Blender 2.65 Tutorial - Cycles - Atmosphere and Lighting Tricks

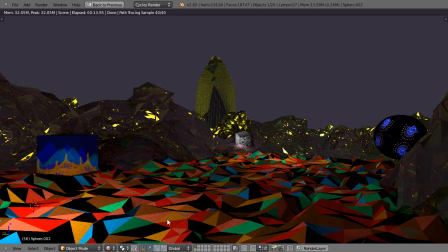0s
In this tutorial, I'll show you one trick that I use that really helps me a lot when I'm building a scene. So if we compare this scene in here to some previous lessons in Cycles where we were animating a texture map here and we're image map and we were animating a procedural map on this object back here like this,
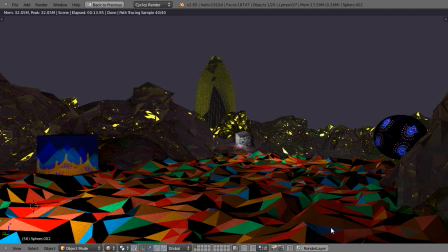20s
if you notice in that scene is the lighting is completely flat. And even though this was glass in that same scene on top of this surface, it just looked dull. And the reason was because off onto the one side of the scene I had one big giant rectangular light pointing at an angle in the scene.
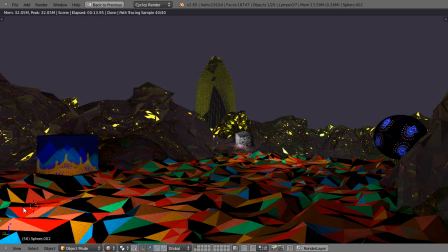39s
That was it. So it doesn't lend any drama to the scene. So the reason I use Blender is because I intend to use it to tell stories in real time. And eventually when the computers get fast enough, then I can kind of animate the scenes, tell the story as I go along.
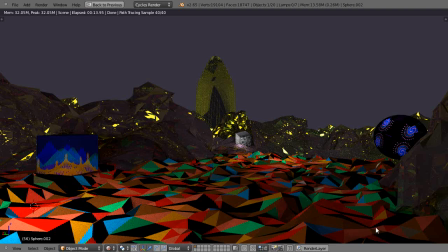56s
It's almost there, it's not quite there. When I want to tell a story, I want drama in a lot of my stories because I like science fiction, things of that nature. So in order to do that, I have to change the lighting. One of the things I do is you notice this section here, it's a little bit of a brighter light here, but here in this section it's darker.
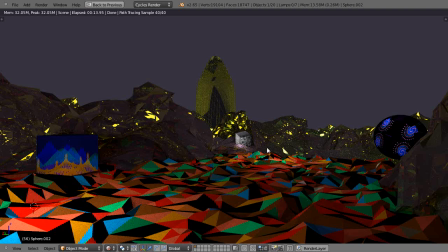74s
Over here there's light to make this area shine. So this change in lightness and darkness helps make the scene more dramatic versus a flat light. A flat light would just have everything illuminated and it would fall off slowly in the distance.
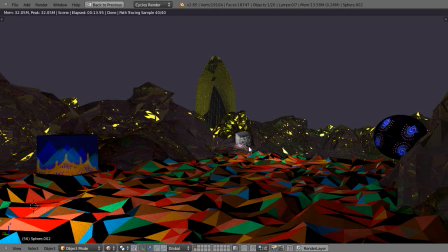90s
And then over here on this object, in fact on all three of these objects, there are separate lights adjacent to the object. And that's the point of this lesson. So let's go into wireframe and I'll show you right here.
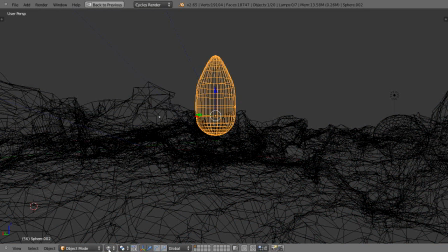105s
This is, maybe we can go into flat shaded mode and we can still see it. Okay, that's better.
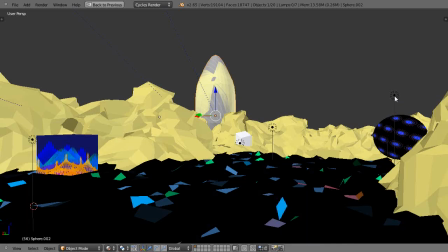109s
So this object right here has a light right up in here, and if I take this object and I move it, where is that light? Oh no, yep, there it is, it's still sitting there, right?
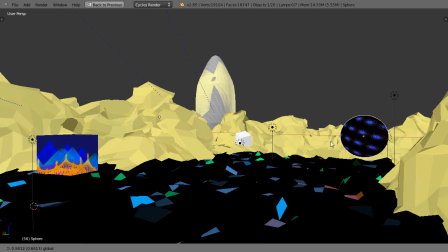123s
So let's say I move it out here into the scene and I go back into render mode,
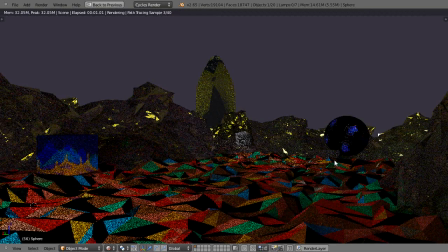131s
and now let's take a look at the object now. Well, see, it's starting to lose,
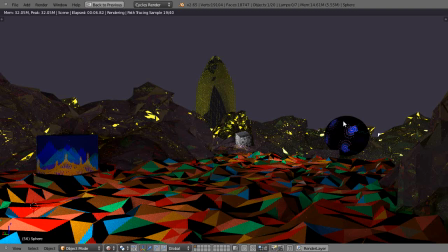135s
I don't see these bright spots on this part of the sphere anymore because I've left the light behind. All right, so let me control Z that. All right, so I put it back in the scene.
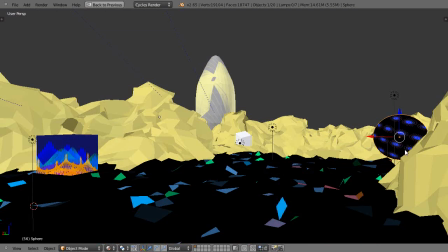150s
So the first trick I do, and it's not this particular part isn't so much a trick, but let's see if I can find that other one. First thing I'll do is I'll take that light and I'll parent it to this object.
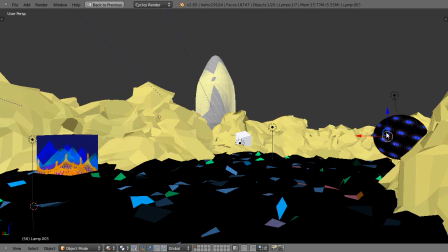165s
All right, and then there's another light in the scene, there it is, and then I'll also grab that and I'll parent it to the object. All right, now let's move it in the scene like this, and then when I go back into rendered mode,
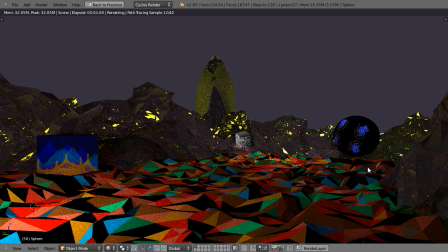187s
then it maintains the lighting as I move it around and I want to place it into the scene. So it helps me quickly place it into the scene because I don't have a bright light, so I will need some illumination on this at all times as I'm moving it around.
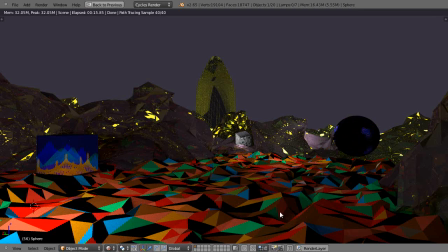202s
All right, so that's a really, really helpful technique. Well, that's it for this lesson, and I'll see you in the next lesson.